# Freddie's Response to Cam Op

Firstly, I'd like to talk about the opening shot of the uh, scene for Cliche Hero.
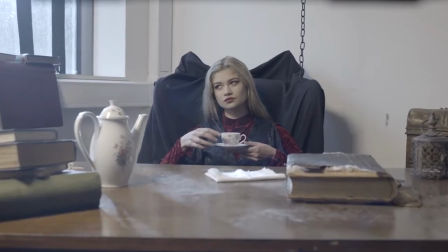It's a tracking shot into a medium shot, so from a wide to a medium.
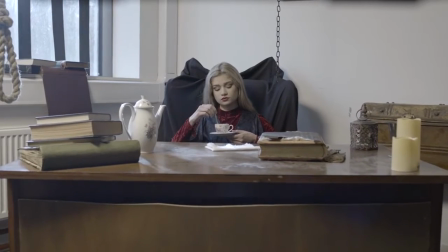What I'd like to say about it is I thought the movement was nice as I was doing it.
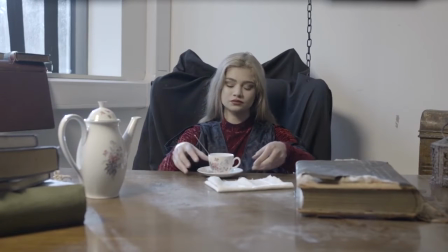I said to Joanna, who was the grip, I'd like about a 5 second, 5 10 second,
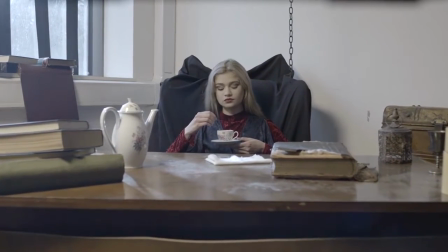5 to 7 second pace on the thing, and I think she did an excellent job on that.
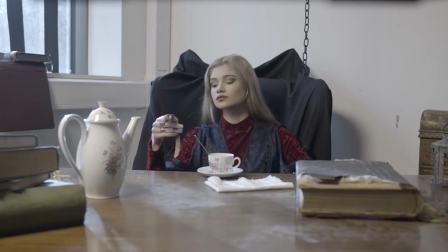But also, I think what I could improve on this scene is maybe the lens choice.
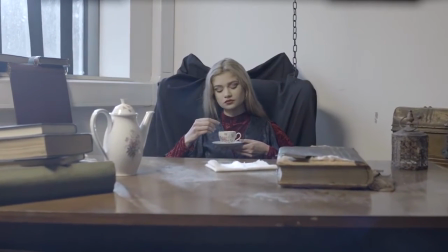The lens choice was it was shot on the 28,
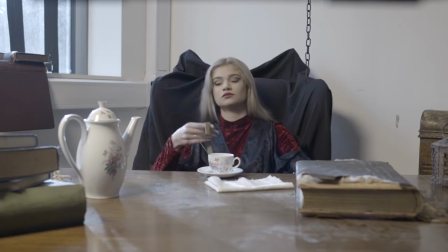and I think a 35 or maybe even a 50, just so we can see more of the girl.
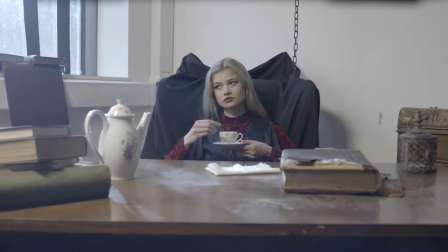I think she's quite far away when you come in, so when you come back, you kind of get the whole desk and all that.
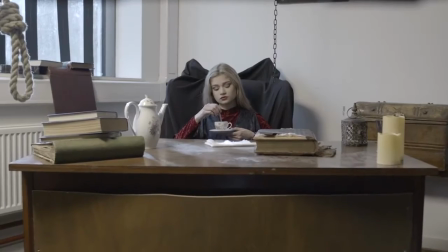But once we get in, it's nice, the desk, we get the desk, and then we come in, we track in more.
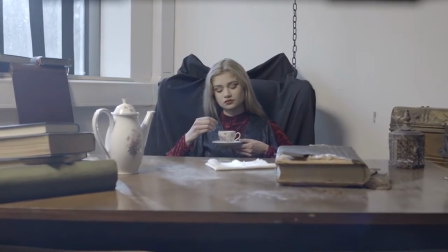That's really nice, and then we kind of just stop
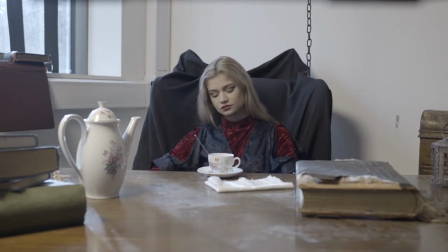around, just once we get to the top of the edge of the desk, and it kind of feels a bit empty,
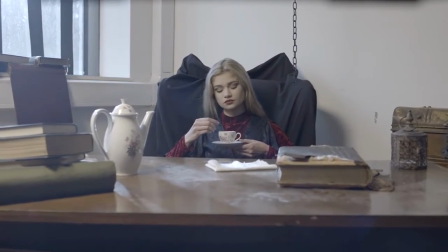and it would have been nice if we just got maybe a bit of a more medium close-up of her,
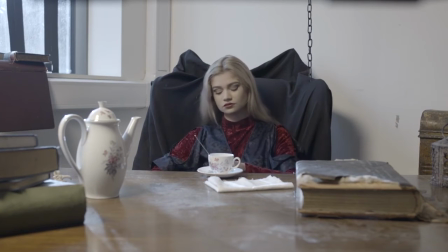so we're kind of like, we've seen who she is. Now we've been invited in to see who she actually is.
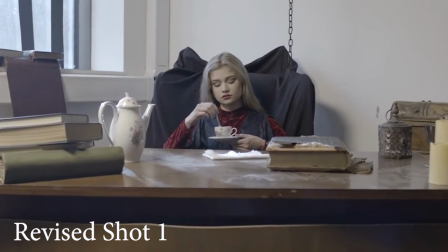And then when it comes in, it just feels like it could have come in a bit more,
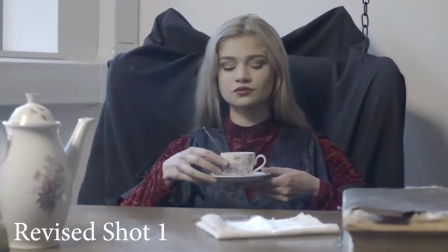and I could have maybe, as I was coming in more, tilt down, give her less headroom,
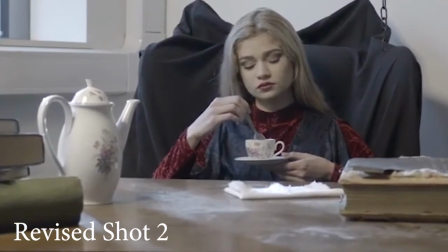and then it would have just been a nice little medium shot of up to her like shoulders, to her head area, which would have been nice.
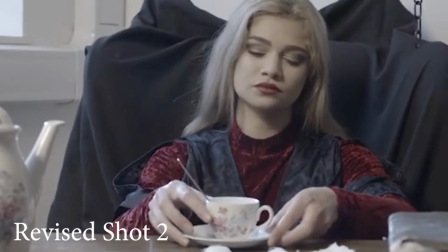But anyway, that's that.
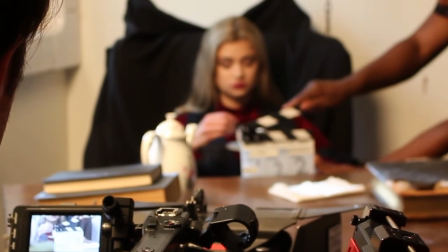Thing I noticed that I could work on a bit more is,
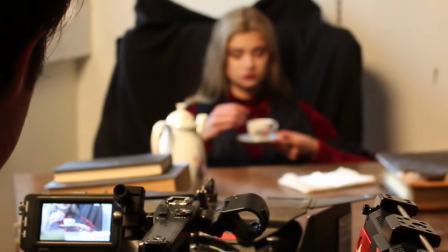as one of my colleagues spotted, was having my
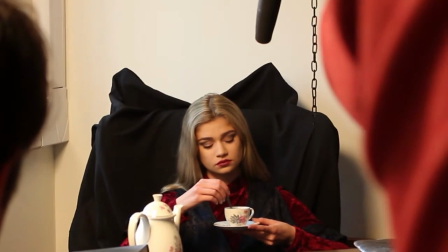framing of the subjects a bit too much on the edge, a bit, as he said,
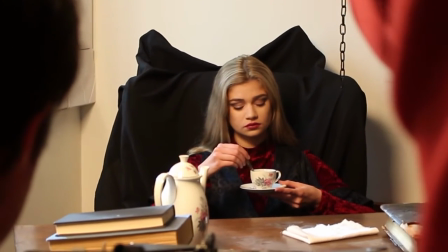edging.
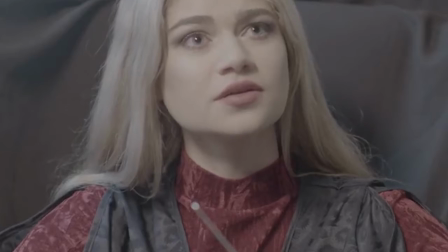When I look at now, I can see when I watched it, the edge of some shots.
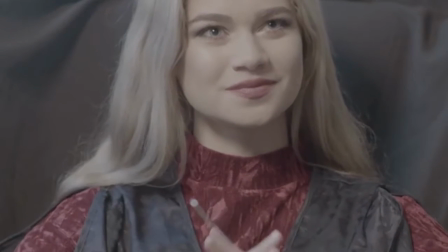An example would be this one here,
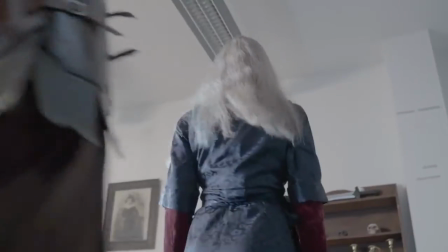where she is walking away from the character back to her position,
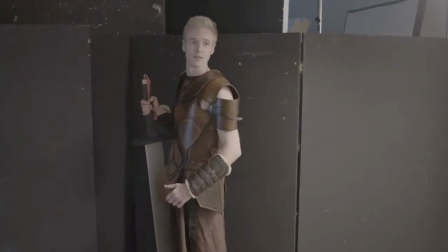and as she comes up,
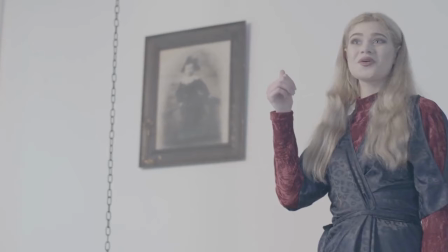and her arm is almost completely sort of cut off, and to my eyes it doesn't look that great, and could have been a bit better. So I think next time when I am operating, I'll keep an eye on the edge of the subject.
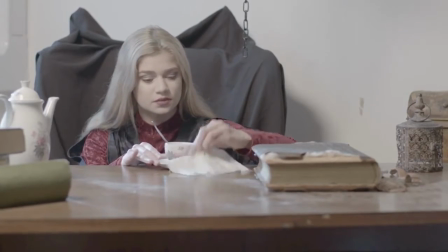Thing I needed to get a bit more grips to was the headroom.
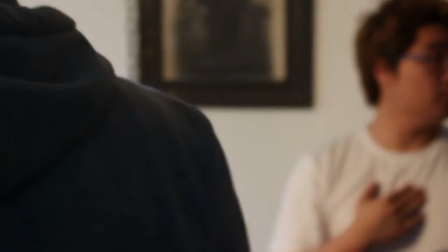Headroom is something that never really been taught
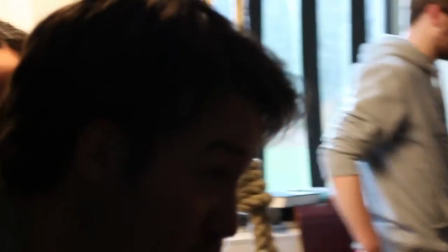about, but I've more of,
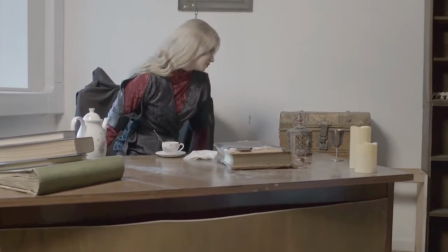through my experience of cameras and just filming, I've kind of just gotten used to how I do my framing,
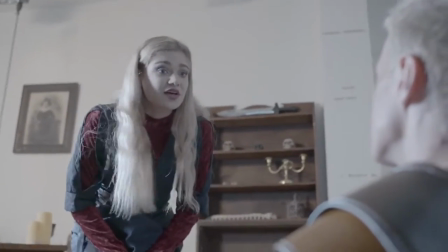and some people like different sorts of headroom.
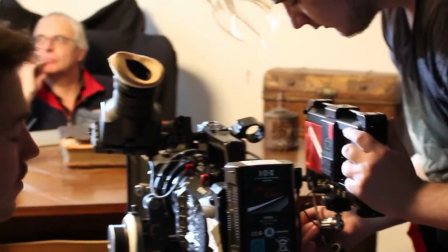So in some clips,
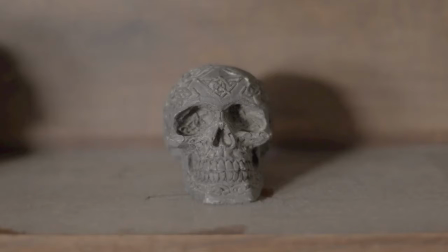there are quite large amounts of headroom, and then in others it's very tight.
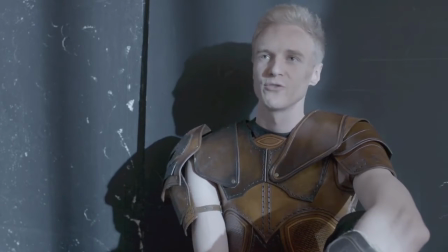Just because asking the director or DP how they wanted it,
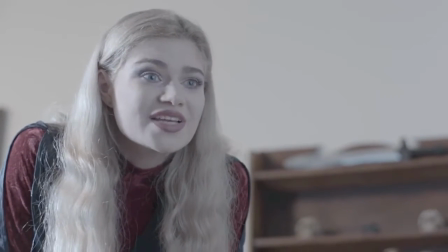some of them like it quite tight to the head, and then some like it a bit more.
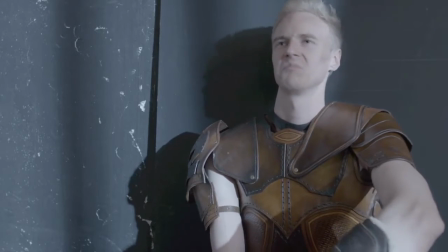But yeah, it's
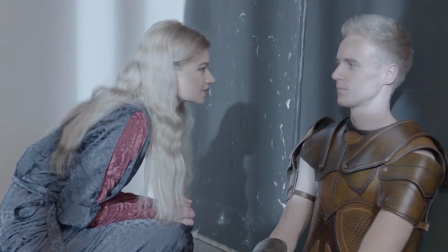something that I think comes through time and experience.